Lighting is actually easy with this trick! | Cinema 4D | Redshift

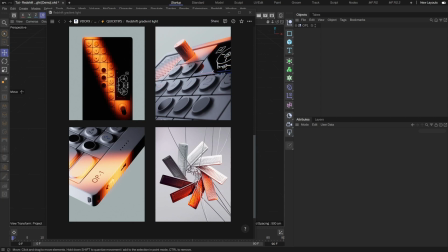[0:04]
Hello, VDOFX here. I came across this design on Pinterest and thought the lighting looked interesting.
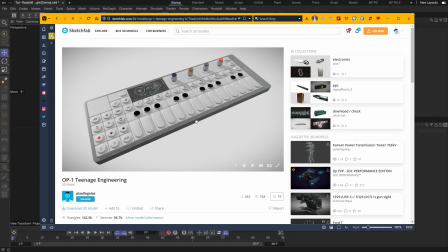[0:10]
Let's try recreating this specific setup. I went on Sketchfab and found a similar looking model by Pixel Legolas.
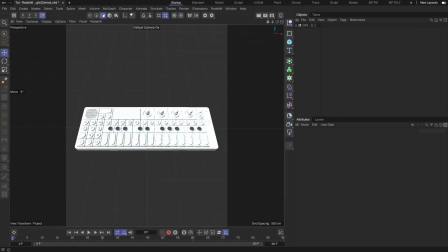[0:17]
We will use this to light. I downloaded and brought the model into C4D. Let's first set the camera to match the angle. I will change the focal length to 150 and then adjust the camera to get the angle I want.
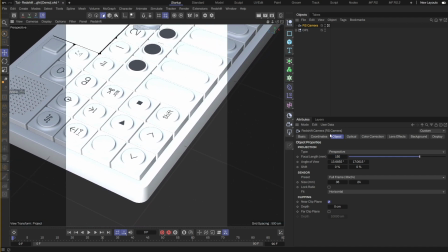[0:33]
Let's go with this. I will start my render view first.
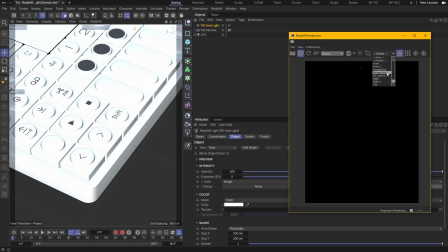[0:39]
Then let's add an area light. I'll make sure to lock the render view to my camera. The scene is dark now.
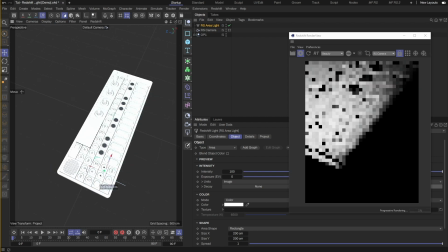[0:46]
Let's shift the light to position. This light will act as the fill light to brighten up the model from the left.
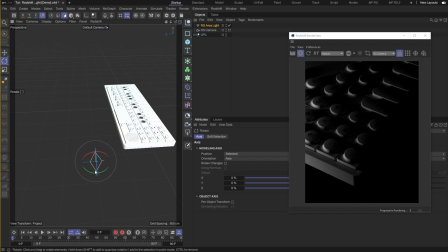[0:52]
I will put the light in a lower position to cast longer shadows for contrast.
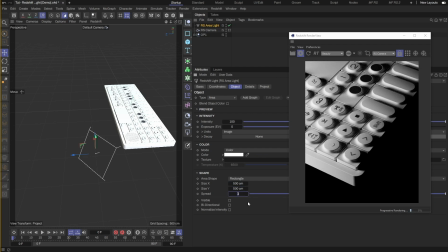[0:57]
I'll then make the light size bigger to soften the shadows, but turn down the intensity to lower the brightness.
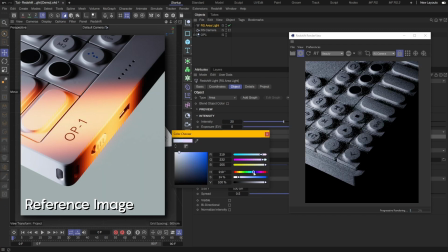[1:04]
The light is looking a bit too yellow, so I'm going to color it a light blue to match our reference. Next, I'll create a dome light for the background.
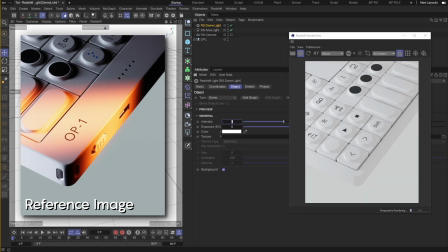[1:14]
I'll also lower the intensity and change the color to something similar to the reference.
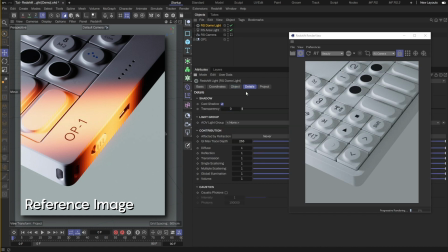[1:22]
I don't want the dome light to cast any light on the model, so I'll go to the Details section and switch the Diffuse contribution to zero.
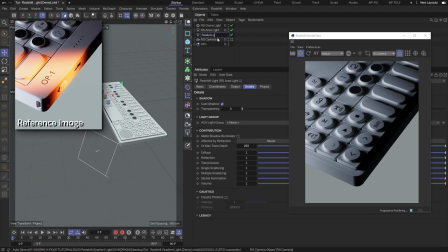[1:31]
Now for the main light. I'll create a new area light and move it to shine on the model from the right.
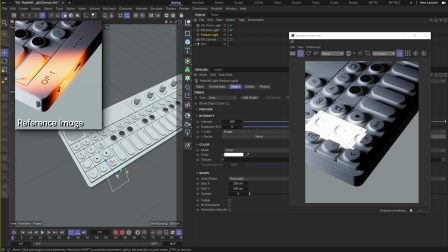[1:40]
I'll turn the light spread down to zero to create a projected beam of light. Let's adjust the light a bit more to get a similar angle as in the reference.
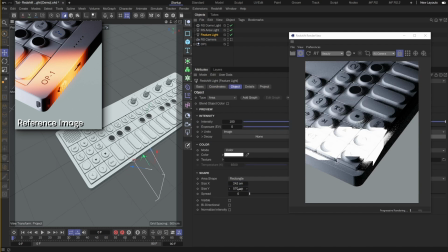[1:51]
It looks better now, but we will lengthen the light vertically for the light to cover across the entire model.
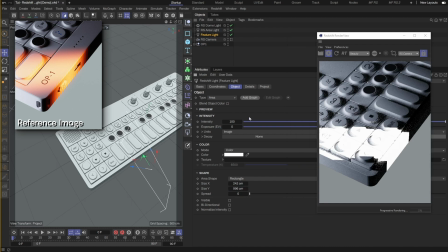[1:57]
Perfect, this is close. Now to the final step, adding the gradient colors to the light. I will lower the intensity first so that the gradient will be easier to see. Next, click on Add Graph to add a shader to the light.
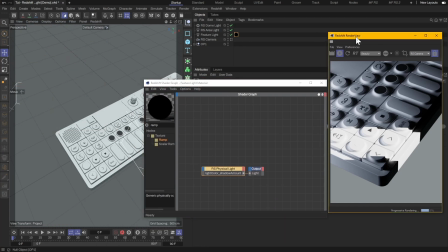[2:12]
Select the new shader and click on Edit Shader Graph. I'll rearrange the panels first to make it easier to see the results.
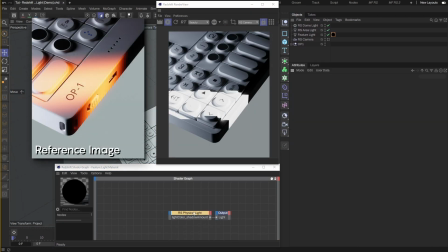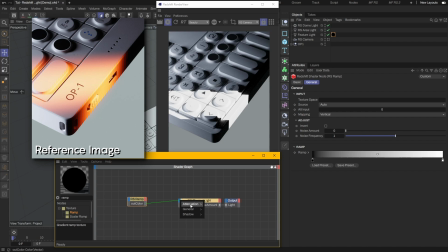[2:26]
I'll add a ramp node and connect to the color input on the light node. Then I'll slide the ramp knots to adjust the gradient.
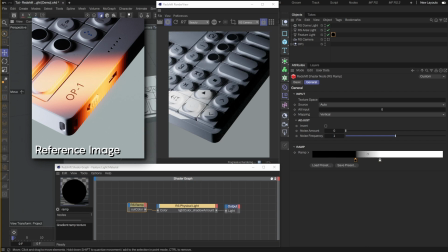[2:35]
We can see that the gradient is going vertically across the product. I will switch it to horizontal instead. This works for our scene. Now the edges of the light is sharp. I will adjust the gradient to have black on the edges so that they fade off softly.
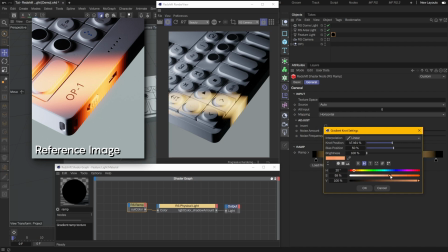[2:52]
Let's add some colors and try to match the colors used in the reference image. The middle will be a lighter orange. I'll add more knots for the edges and give them a darker orange-red. Let's also increase the light intensity a bit more, and also slightly widen the light.
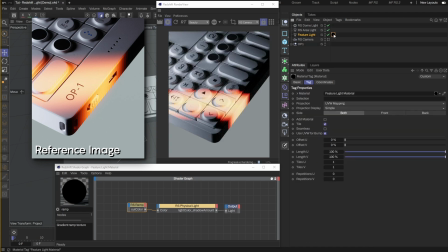[3:14]
I'm going to make some more adjustments to the ramp colors. Try to get them as close as I can to the reference. And I think this is pretty close to it.
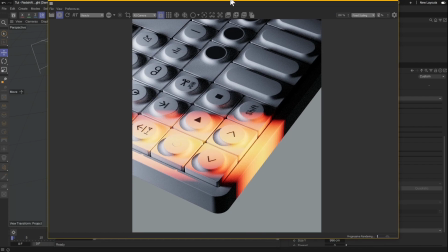[3:27]
Overall, I feel that using gradient lights is a great way to make your lighting look more interesting than with just a single solid color.
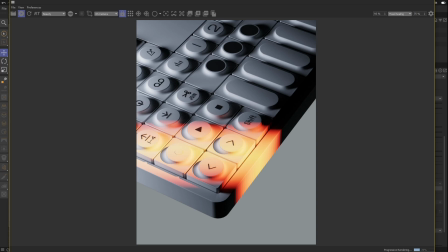[3:35]
I hope this has been useful for you.